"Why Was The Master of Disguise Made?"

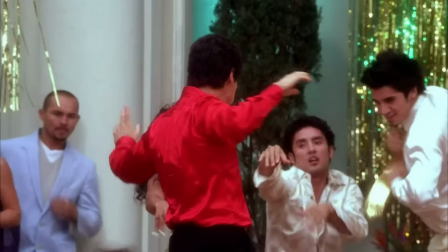Because you know the answer is just because the movie needed to do something? Because impression? He was known for impressions. I cannot emphasize this enough to people who were not there during the Dana Carvey era.
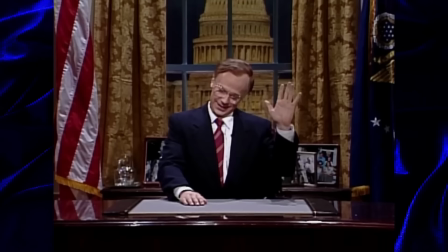He was known for his impressions. They thought it was hilarious when he did George Bush on SNL.
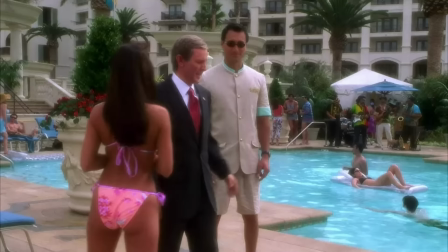This was so famous, the actual George Bush Sr. did a cameo on SNL because his impression was so well known. So he does George Bush Jr. in this movie because that was the current president. Which is so important. They put it on the cover of the movie like it's a main character. They had to remind people he's the George Bush guy because that was like the one part of his legacy.
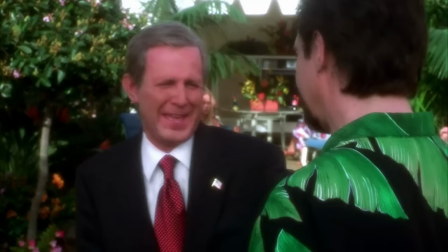It was the other George Bush he was famous for doing.
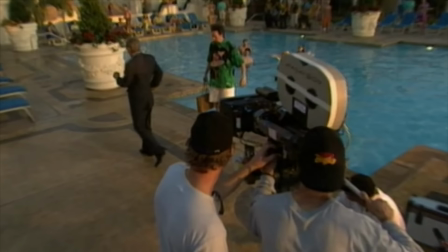Yeah, and he's like, we'll throw in George Bush Jr. And they filmed that scene last minute and replaced something because otherwise, there is no ending for Brent Spiner's character.
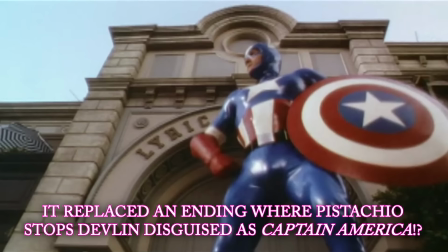So either they didn't have a conclusion for him, or they cut the conclusion to make more nonsense.
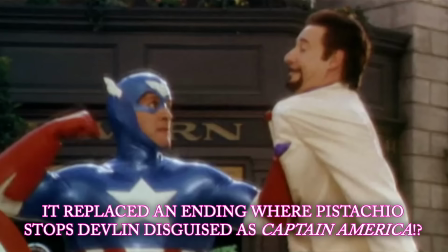It's all in a day's work for Capitan America. Please, don't slap me.
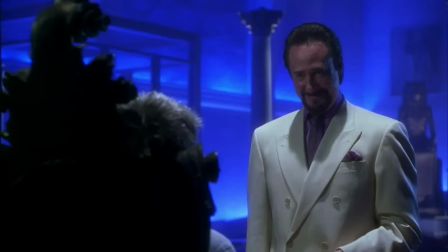If you ever want to see Data fart... That's the one funny part of the movie. I laughed every time Data farted. It does work... it's because of the uncomfortable silence, which you said was something Dana Carvey said, not the fart, which, you know, credit to him, that is what makes those scenes work sometimes.
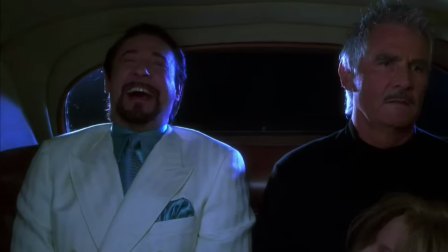I especially like, you know, when they come back to, I think, the third time when he's in the car with James Brolin and he's done laughing and he's like, oh, I didn't fart. He's like, ugh. I think that's probably the funniest moment in the movie. One time maybe you're laughing along with it, is that? No, I am laughing along with it during the fart scenes every single time. I think it's because it was the perfect timing.
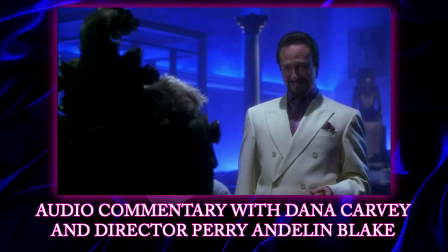They knew every fart except the very last one had to be a... like just a little...
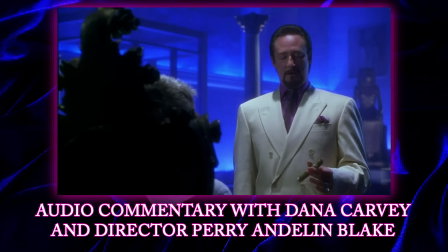We went back and forth about big farts, little farts, finally just determined one fart but different reactions.
Which was a sound that I made. I'm very proud of that. Right, this. Can you do that again? Very nice.
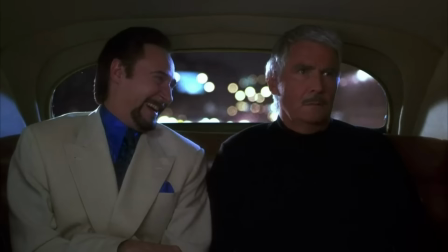It didn't have to be long, gross farts. It just had to be an embarrassing, abrupt moment for Brent Spiner. Of all the big characters he's played, this is the best. Of all of the movies with offensive Italian stereotypes with him in it, this is the second one we reviewed with him.
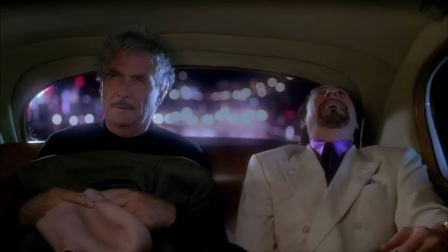I will say, a lot of it is Brent Spiner's embarrassed reaction that makes those fart scenes work. Because, you know, he's kind of got that dejected, like, I don't know what to do to get out of this.
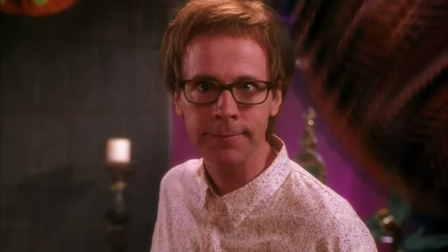Like a lot of the movie, it doesn't know how to get out of a scene, so... Ooh, wipe out or just comedy killing dissolve out.
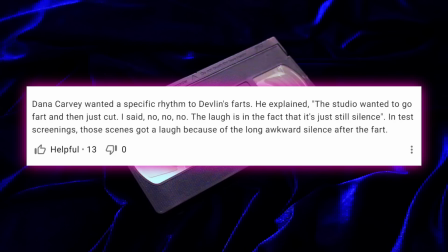Yeah. Oh, yeah, yeah. It's the only part of the movie that understands comedic timing at all. And if the IMDb trivia is to be believed, some of these I'm like, I don't know where they got this from. The studio wanted it cut right after the farts, but Dana Carvey was like, no, what makes it funny is the awkward silence afterward.
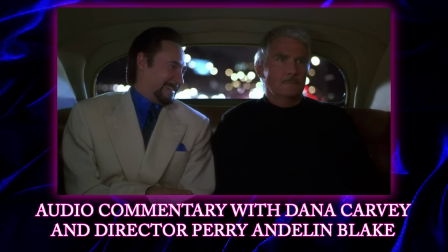We just have to hang on that for as long as possible. Right. Well, to me, it was like a musical thing of ha ha ha ha.
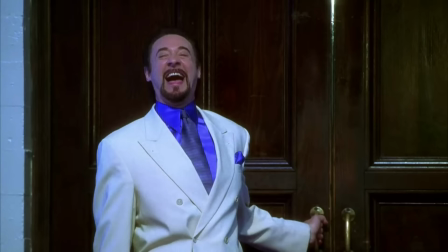And then the silence. We had to hang on there for ultra long.
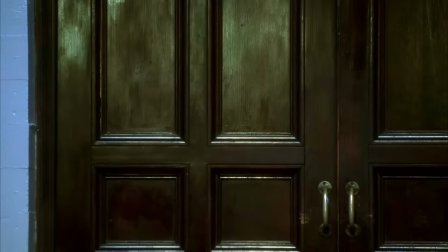Maybe when they were doing their chops in the editing room, they thought we can save some time cutting that out, but it would not nearly be as funny without the moment afterwards.
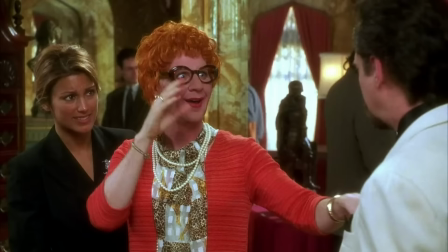The fart's not the funny part. It's the part after it. They could have cut out, like, every time he's talking as an annoying character at the same time. Then there would be no movie. I know. It'd be Brent Spiner farting the movie.
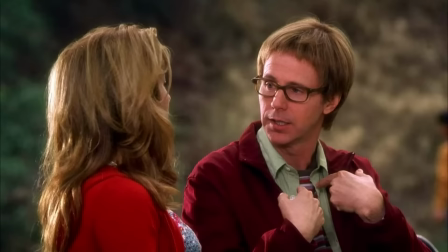Yeah, just a short movie of Brent Spiner farting. It's like, there's this minor character Dana Carvey plays, but mostly it's about James Rowan and Data farting.
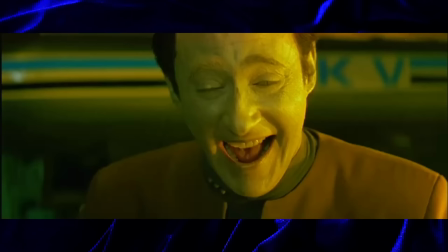Yeah, Data farting.
Data, we don't have time for this. I cannot help myself.
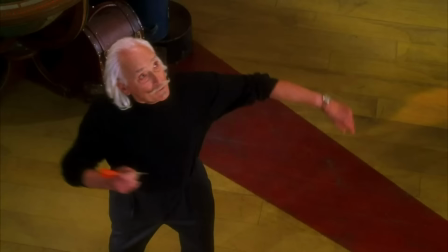So much of this movie doesn't understand timing, but I don't know how much of it is down to what they filmed and how much of it is down to the editing. Phelan was talking about comedy killing dissolves. That's what I call a dissolve right after a funny moment.
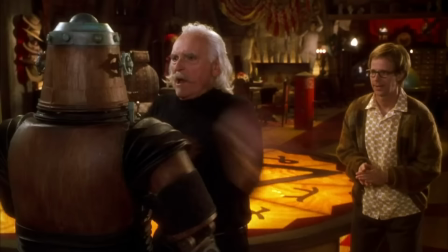Too many things do this. It kills the joke. You say a joke and then you wait and then you fade into the next scene.
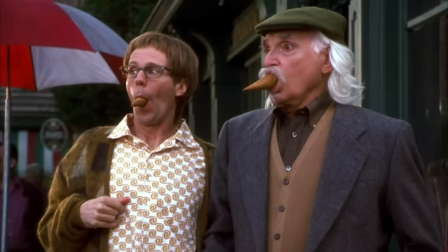And so many of these do that because they don't know how to end the scene. And I think it's because they chop them up.